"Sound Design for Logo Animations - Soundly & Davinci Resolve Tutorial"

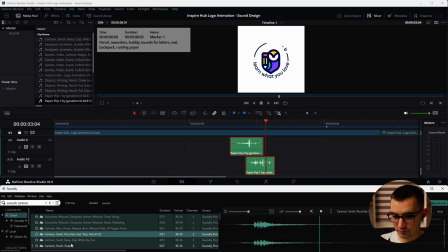(8:19)
Swoosh cartoon. Oh, this sound is actually very interesting.
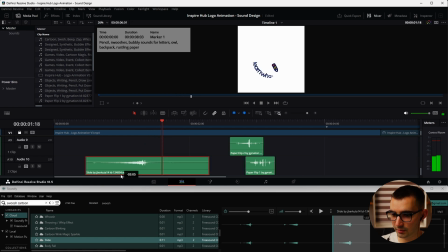(8:25)
We could use that somewhere as well. Maybe for the pencil when it starts drawing.
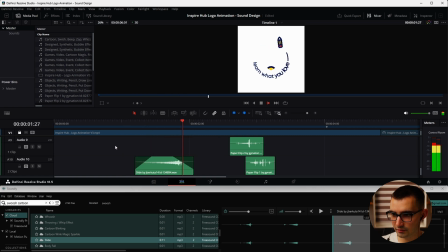(8:30)
Let's see, something like that. And there's this one sound that says body fall.
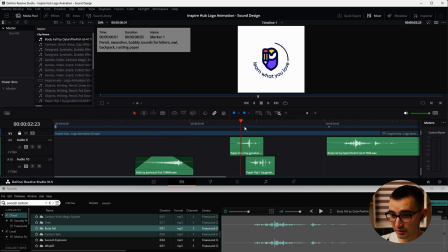(8:37)
Well, we could use it, but we can lower the volume a little bit.
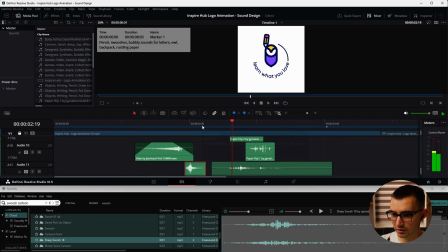(8:43)
Okay, maybe we can take this swoosh cartoon sound and use it for when the pencil goes up in the air.
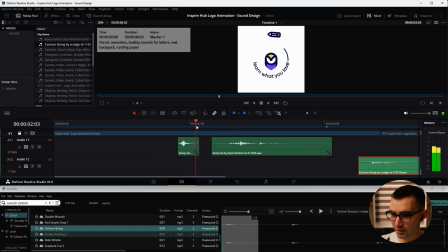(8:51)
And then there's this cartoon boing sound. That's what we could use to fill up the gap in between here when the pencil is up in the air.
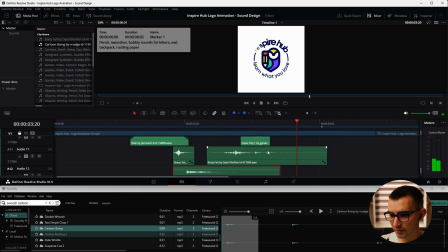(8:59)
And maybe increase the volume. And I'm thinking the paper flips are a bit too intense, so let's tone them down.
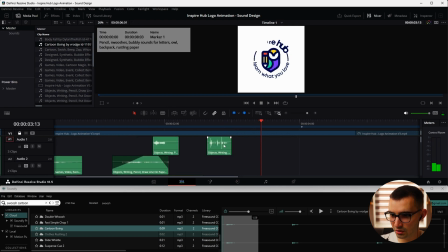(9:08)
And at this point, I guess we can start dialing in the volumes.
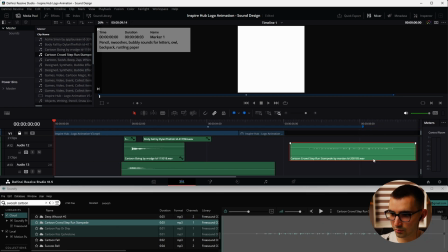(9:14)
Okay, this random sound also might work for the letters. There's really no rule to this. You can have as much fun as you want. You can bring sounds in, see if they match, and if they don't, just delete them, try something else. And that's the beauty of working with Soundly. It very quickly allows you to grab a sound, put it in, try it, doesn't work, move on. As opposed to, say, having to go on a website that offers sound effects, you have to download it, bring it into your editing software.
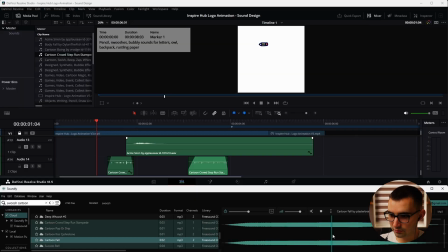(9:42)
It just takes you out of the flow. Here's another falling sound.
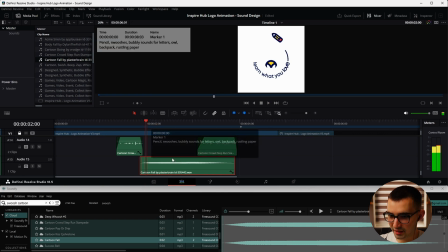(9:47)
Again, I'm just trying to layer as many as I can, but then dial down the volume.
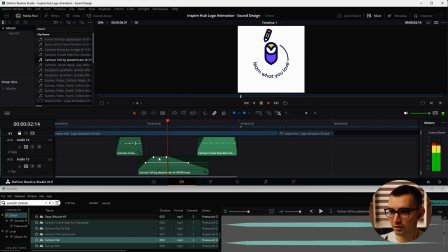(9:53)
We could maybe even fade this out so it doesn't go on for too long. Okay, here's another elegant swoosh, I would say.
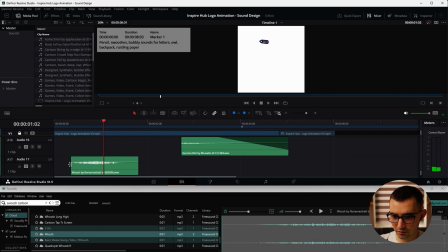(10:02)
I'll use it over here. Okay, now I'm thinking some of these.
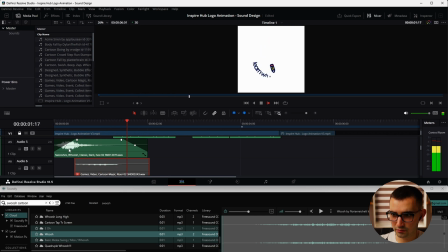(10:12)
Maybe this one I can disable. And then lower the volume of this one.
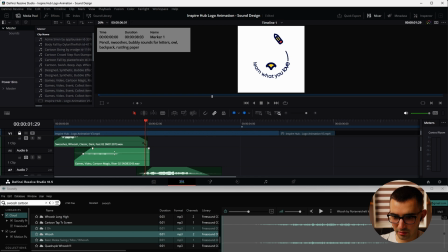(10:18)
Re-enable this, maybe lower it down.
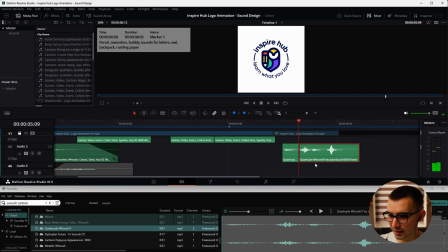(10:23)
Maybe I can use this for when the pencil is spinning, but I have to tighten up those gaps even more. And then I can fade those in and out individually, but also select all of them. New compound clip, and we'll do pencil spin.
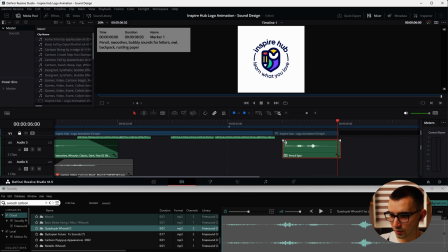(10:38)
So now we can lower the volume of all of them at once and also give it a fade in and fade out as a whole.
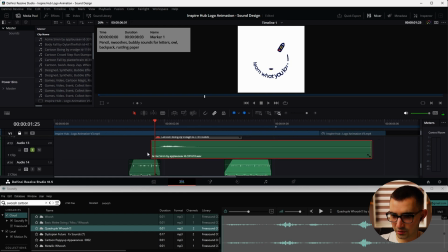(10:49)
This boing, I can disable that. What about this one? Yeah, maybe this one too. Because there's already so many of these high-pitched sounds that it kind of becomes a mess. So it's not just a matter of putting things in. It's also a matter of knowing what to leave and then what to take back out, so it doesn't just become sound garbage.
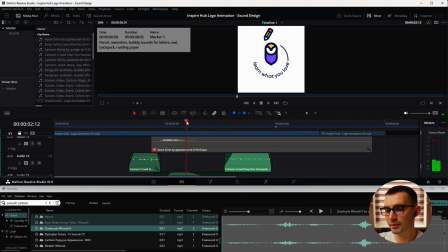(11:11)
So I guess that's another good point, is to look at what kind of elements you want to draw attention to most at a specific part of your animation.
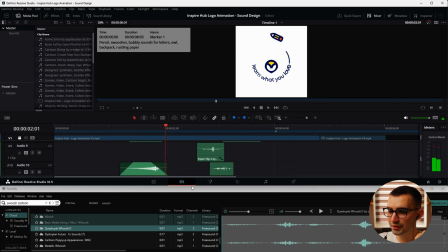(11:19)
So in this case, when the owl comes in, I kind of want the owl to be the most noticeable sound at that point. I'm guessing this was the one. Okay, so I'll turn on the volume, maybe push it back up.
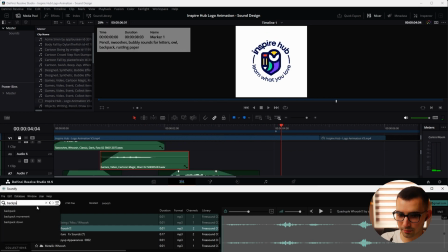(11:33)
And now I can search for a backpack, perhaps. Oh, there's a zipper.
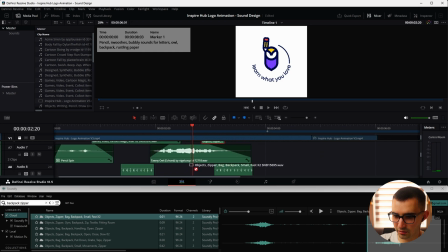(11:38)
Maybe I can bring the zipper in. Maybe have it so that it looks as if we're opening the bag up and out pops the owl.
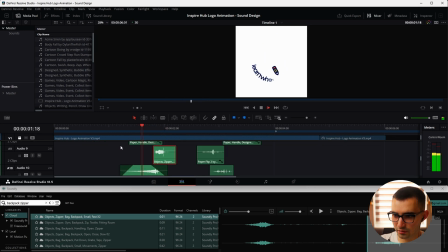(11:46)
So maybe have it a bit sooner over here. It kind of mixes with all the other sounds.
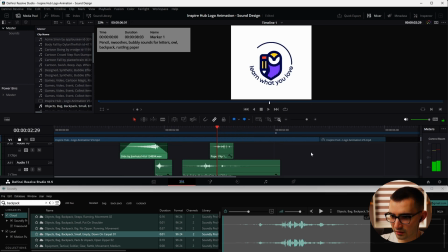(11:56)
We can use this backpack hit sound for when the circle comes in. So let's say bring it back down and we'll delete these boing sounds.
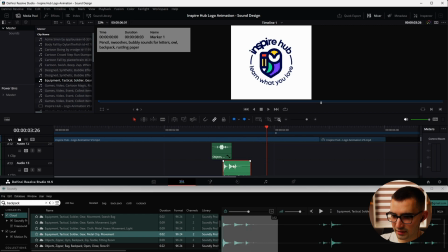(12:05)
Oh, here's another interesting clicky sound. And also don't forget, we can maximize the viewport. Okay, starting to feel rich, starting to feel full.